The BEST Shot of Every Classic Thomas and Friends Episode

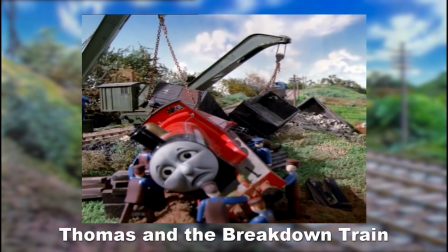It's essentially a freeze frame, an event that features all the key elements, such as James on his trucks lying tipped over in all different directions, the workmen tending to him, the torn up soil beneath him, and of course the chains of the breakdown train, wrapped around the trucks to pick them up. It is literally a snapshot, an illustration brought to life.
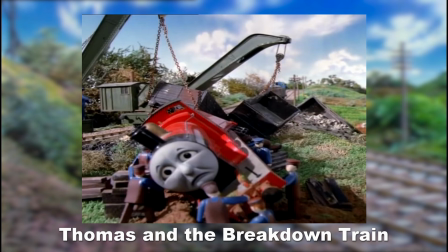Everything you need to know is contained within this one still image, and there's no movement.
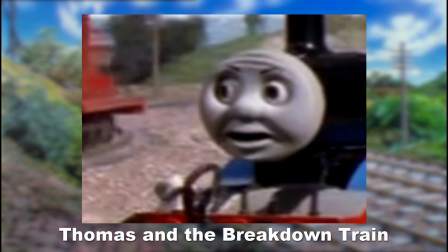Special mention goes to this shot of James thundering past, while Thomas just stands there looking on in pure terror with a real "what the fuck" look on his face.
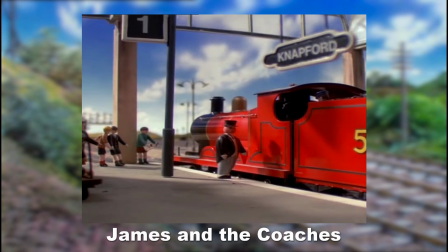This shot of James at the station with the people coming to see him is nice. It sounds weird, but I actually like seeing shots where you can't see the engine's faces, because it reminds you that they're just machines. In a way, it does dehumanise them. If you just saw James from this angle, you wouldn't think he's any different from a normal engine.
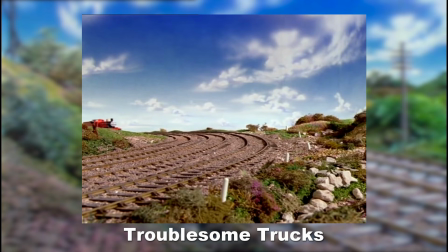These are just trains doing their work. James victoriously reaching the top of the hill, pulling what I think is the longest train of the season, you can look into that, but I might be wrong. Anyway, is awesome, especially since he's just spent the last few episodes just cocking up.
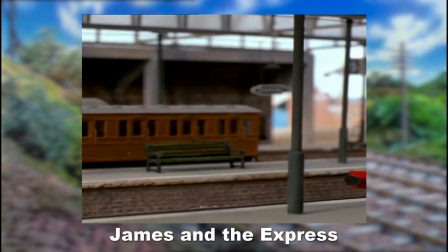Gordon tried to sneak into the station without being noticed, just looks so amusing to me.
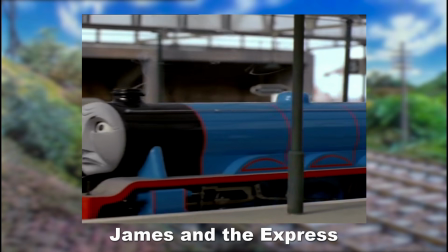This is a big, bright blue, massive machine pulling coaches, and he's trying to be as subtle as possible thinking no one will notice it.
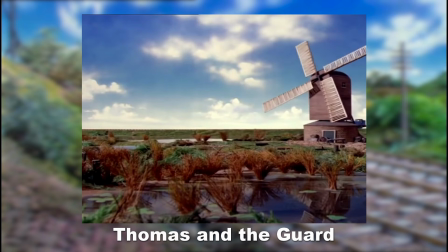It's comical. It has to be Thomas passing the windmill. There's a reason this was used as the very first shot of the opening.
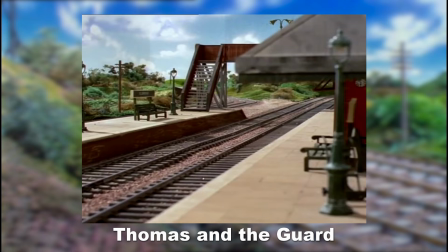Special mention also goes to Elsbridge Station, because a station looking this empty isn't something we see that much.
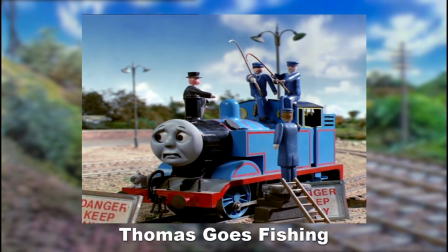Thomas sat there looking absolutely mortified, surrounded by danger signs, while a bunch of people stand on top of him with fishing rods. It's such an amazing and weird sight.
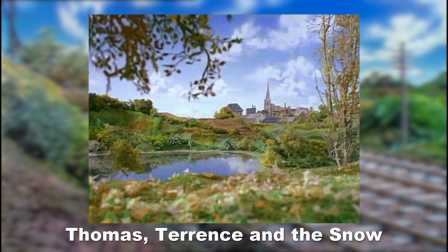This is the first episode of the show to feature snow on the sets, but my personal favourite shot of the episode doesn't actually feature any. It's actually the very first shot of the episode that gets my pick. It's a picturesque, idyllic countryside with a pond, grass, trees, and some buildings, including a church steeple in the distance.
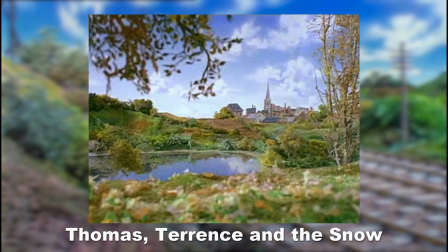There are no characters present here whatsoever, but it's just a beautiful shot. You could have this framed.
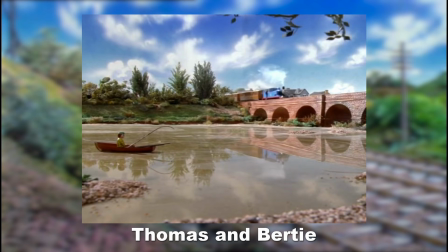This episode has some very nice shots of the two racers travelling through the country, but my favourite is Thomas crossing the bridge where he'd been fishing previously. I just like seeing that human there sat on their boat, doing some fishing of their own. This season doesn't have too many glimpses of people just doing their own thing in the background, completely disconnected from the railway, and I like seeing it.
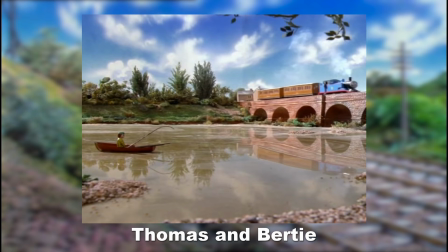It makes the world feel a bit busier.
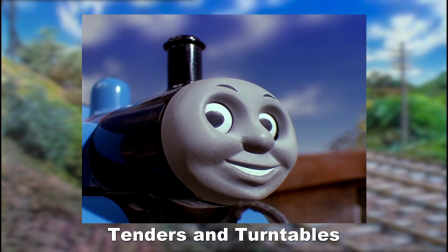When the narrator is explaining about tenders, there's a part when he specifically explains about tank engines with Thomas on screen, and he looks directly at the camera.
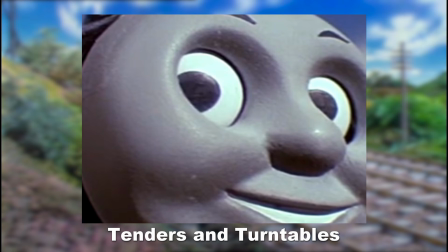It's like he's thinking, yeah, I know you're talking about me there, Ringo, or whichever narrator you prefer.
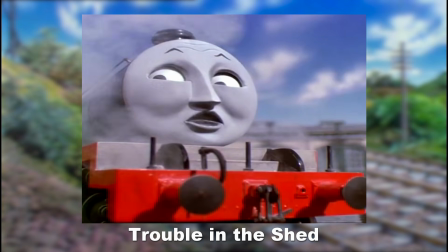Percy wishing Henry looks so funny. The low angle shot combined with the shot expression goes so well together.
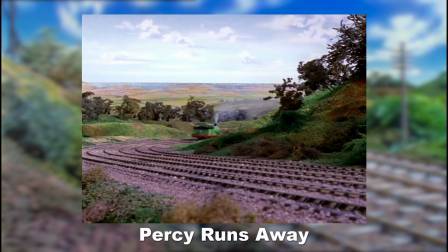He looks... I can't describe how he looks there. I really like seeing Percy going backwards all the way up Gordon's Hill. This is a location we've seen a few times, with engines climbing it normally, and sometimes struggling.
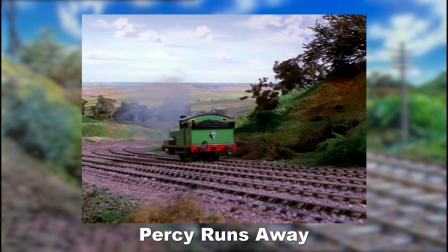But seeing an engine that's so scared, he just zips straight up there backwards, was cool.
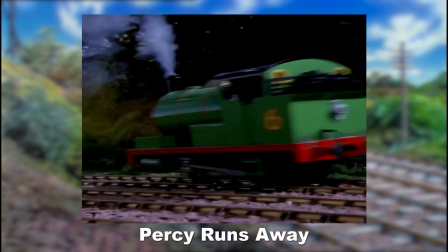And it helped sell just how much Percy was shitting his smoke box.
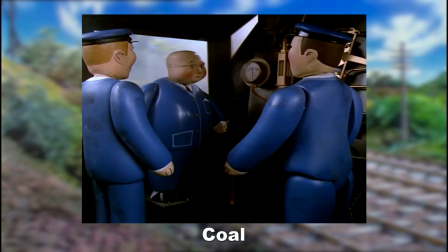The Fat Controller swapping his usual tailcoat and top hat for regular workman's clothes and then riding in Henry's cab with the crew was cool, because it showed that he wasn't just some rich guy who bosses everyone around. He actually got his hands dirty and actually got involved with how his engines ran.
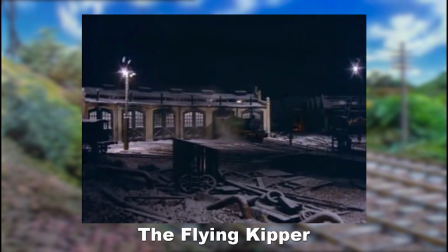He was in there riding the cab, actually seeing what was wrong. This episode has so many good shots. It's the standout episode of season 1.
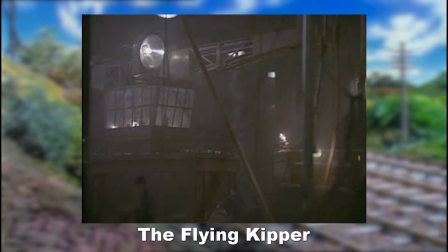The dock set in the early hours of the morning has all this machinery about, like cranes and lorries, and the mist really adds to the atmosphere.
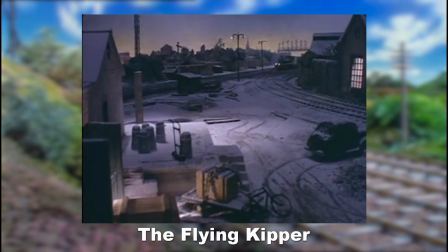Henry driving past the yard as a dark silhouette, only lit up by his front lights.
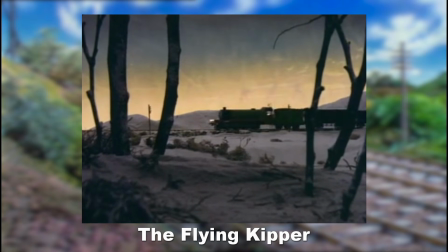Henry driving through the countryside, from one side of the camera to the other, with the yellow dawn sky behind him.
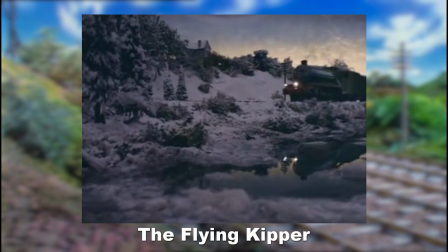That shot that mirrors the first one of the sad story of Henry. Henry crossing the bridge.
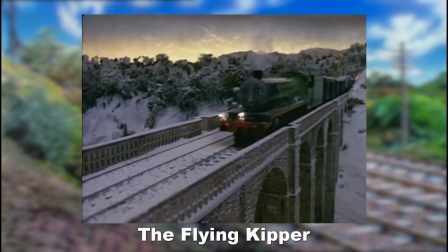These are all wonderful shots that were very unique in their lighting. And I don't think this sort of thing was done again.
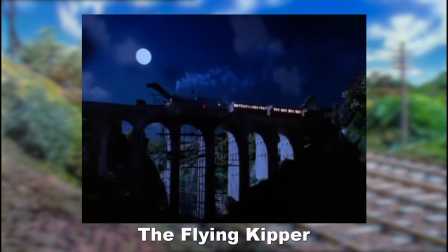Of course we'd have night and day shots after this, but there was none that really captured this specific time frame with the yellow sky.
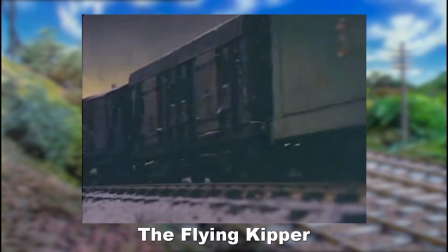However, for my pick, I'm actually going to go with the crash. This was the first ever proper on-screen crash in Thomas and Friends.
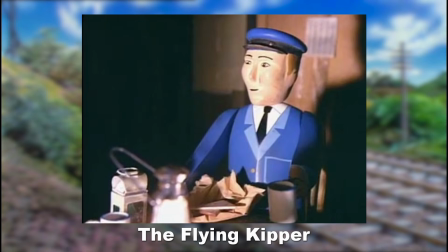We did see Thomas hit the snow, but big crashes became something of a staple in Thomas, and this set a great example.
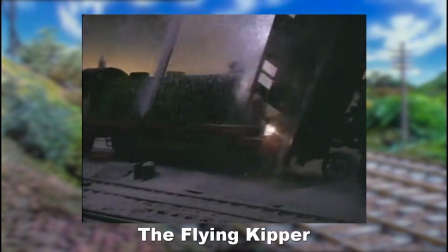Now the crash is actually a few different shots, so sticking with my own rules, I'll have to pick one, and it's this one.
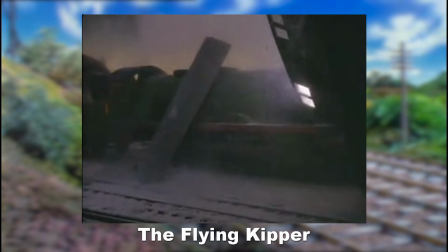The first has the impact with Henry knocking the brake van flying, but he just kind of goes forward.
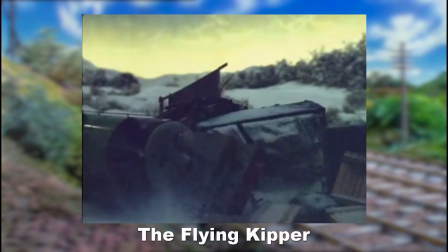The second one has him just careening straight over the wreckage, and you can see just how much of a mess this is.
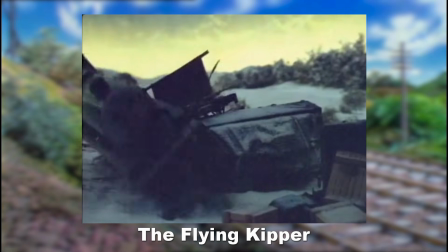They did a really good job of showing the carnage here, with Henry just smashing through these vans across this twisted heap of metal.
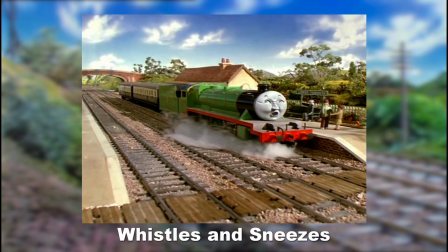It looks so good. Now here's one I'd never really thought about before.
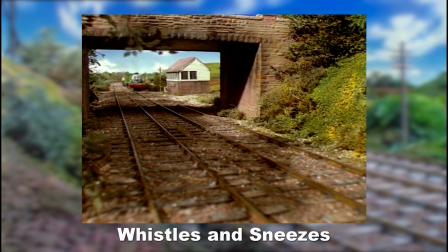Henry's sneeze is an impressive shot, because you can actually see his face change while he's moving.
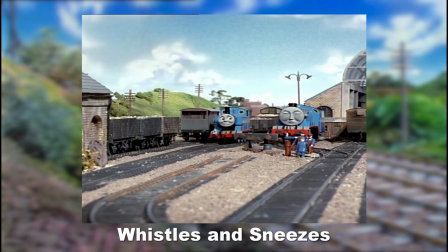We've seen an engine's face change before, back in Thomas and Gordon, but that was just two shots spliced together when Thomas wakes Gordon up, and it wasn't so seamlessly done because when Gordon wakes up,
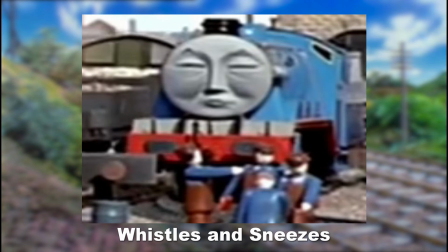there's a hard cut, and in the hard cut you can see a few things around him change positions as well, which makes it seem more obvious than it's a hard cut.
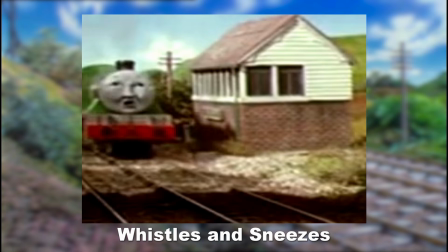But in this case it does look seamless. Henry continues driving forward smoothly while the face changes, and I do not know how they did this.
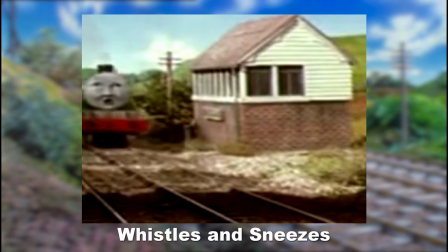What I imagine they did was drive him forward with one faceplate, stop him,
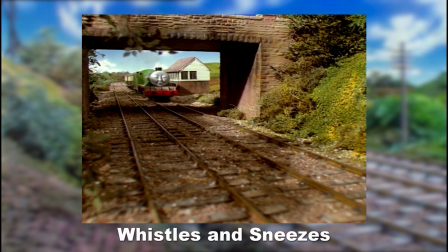swap the faceplate, and then continue driving, cutting out anything in between to make it seem smooth. It's definitely the show's best, if subtle, combination of stop motion animation with the real-time footage of the engines moving.
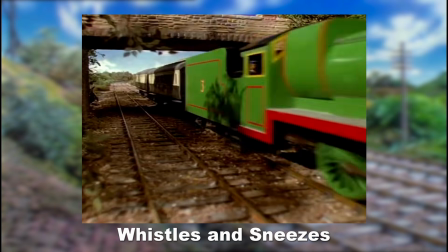Again, I'd never thought about this before, but it does look really good.
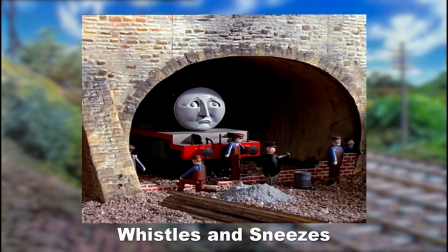The only other time I can really remember this would be when they were building the bricks in front of Henry in the sad story of Henry.
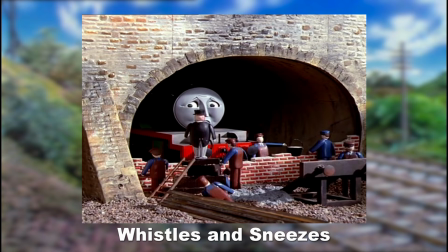That looked fine, but you could tell it was stop motion. It was just cutting to different shots of them building the wall.
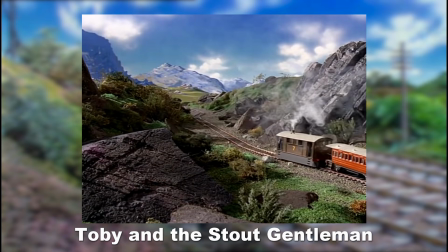This just looked smooth. I love it. This episode has some lovely shots of Toby travelling down his line, and any one of these would be worthy of the pick.
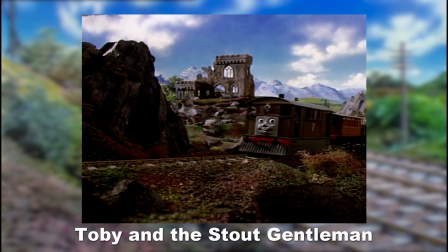But I do have to go with the shot that has him passing the castle. It's just a piece of set dressing, yeah, but it does expand Sodor and its history a bit.
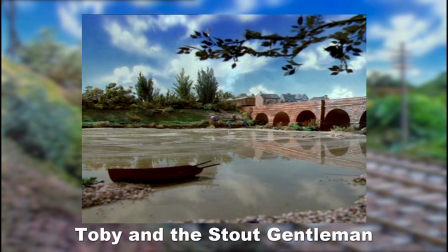All we've seen really in terms of structures is railway infrastructure and general habitation. We haven't really seen anything like this.
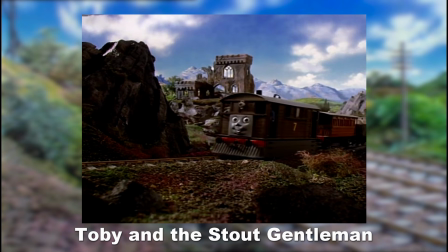I love castles, because they look awesome, and I like walking around them soaking all the history up, trying to imagine what they were like hundreds of years ago.
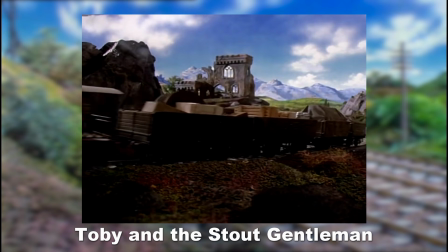It might just be me, but when I see that castle there, it gets me wondering what the in-universe history of that place is.
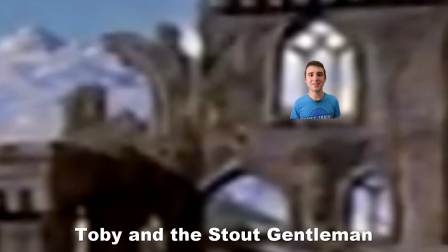What sort of stuff happened there? Is it haunted? I like seeing the Fat Controller having breakfast.
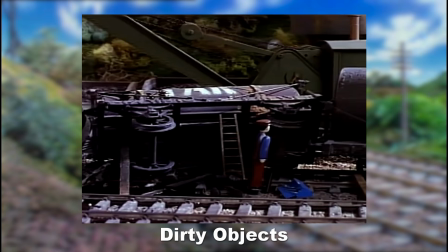That's it. It's nice seeing inside his home. I like this high-angle shot showing James with the wreckage around him.
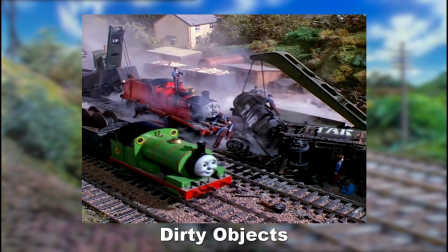That displays how much of a mess the crafts made. Percy pulling up alongside him with his innocent little smile is cute, because you can just tell he's loving it.
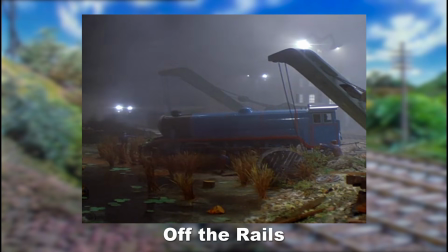Gordon's rescue looks really good. It's really atmospheric with the night sky in the mist, and those mysterious lights of an unidentified engine going past. You don't know who it is. Though Gordon being pulled from the ditch is the main focus, seeing the engine in the background just continuing on doing their thing shows that there is other work going on.
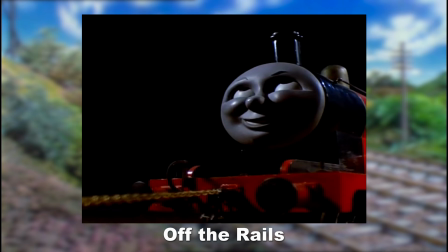It's a railway. I also do have to mention this really unsettling shot of James though. Why is he just looking directly upwards while smiling like that as he pulls?
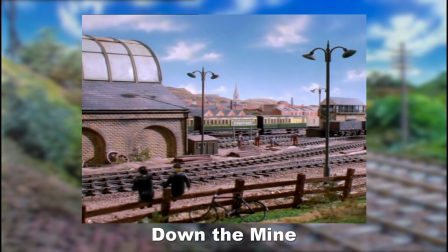It just looks weird to me. The shot of Thomas travelling through Knapford became iconic, as the only known moving footage of the pilot. Until the actual pilot was uploaded anyway. For years, this otherwise unassuming shot enjoyed status as an old relic of significance. I just had to point that out, because my actual favourite shot of the episode is this one,
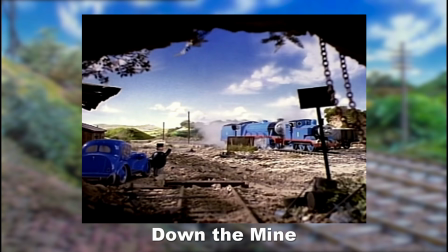of Thomas and Gordon viewed from inside one of the mine structures. I think it's a really well composed shot, with creative framing, using different parts of the mine around the edges of the camera. I did a photography course when I was in college, and one of my favourite things to learn was framing images using my surroundings, so I can appreciate when I see it used like that.
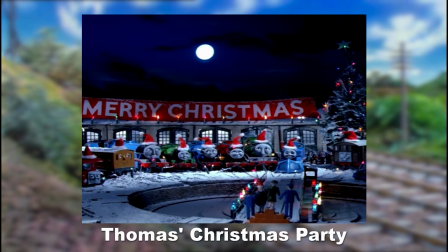The last shot is really nice. It's sweet to see the whole main cast together on screen, which is a rare sight, except Terence and Annie or Clarabelle. I can't really tell who's missing there. I wonder what they're doing. Why couldn't they be here?
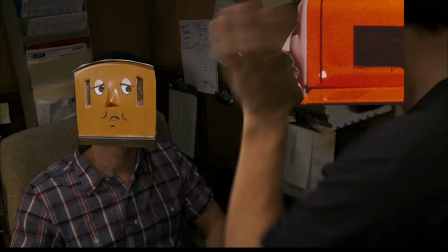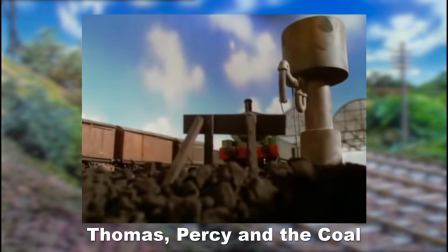Percy going through the buffers and down into the dip looks good. I really like how the camera is actually behind the buffers, and we can see Percy heading straight towards us.
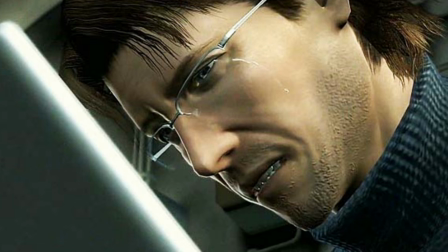I can imagine this one actually being quite frightening to some viewers when they were a child, because of how close he gets to the camera here.
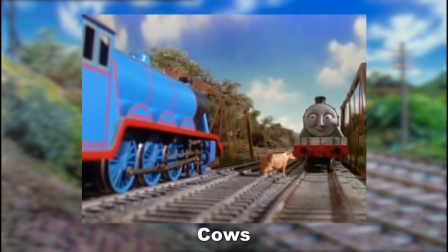Two big engines being brought to a standstill by a single cow. It's a really amusing shot both with and without context.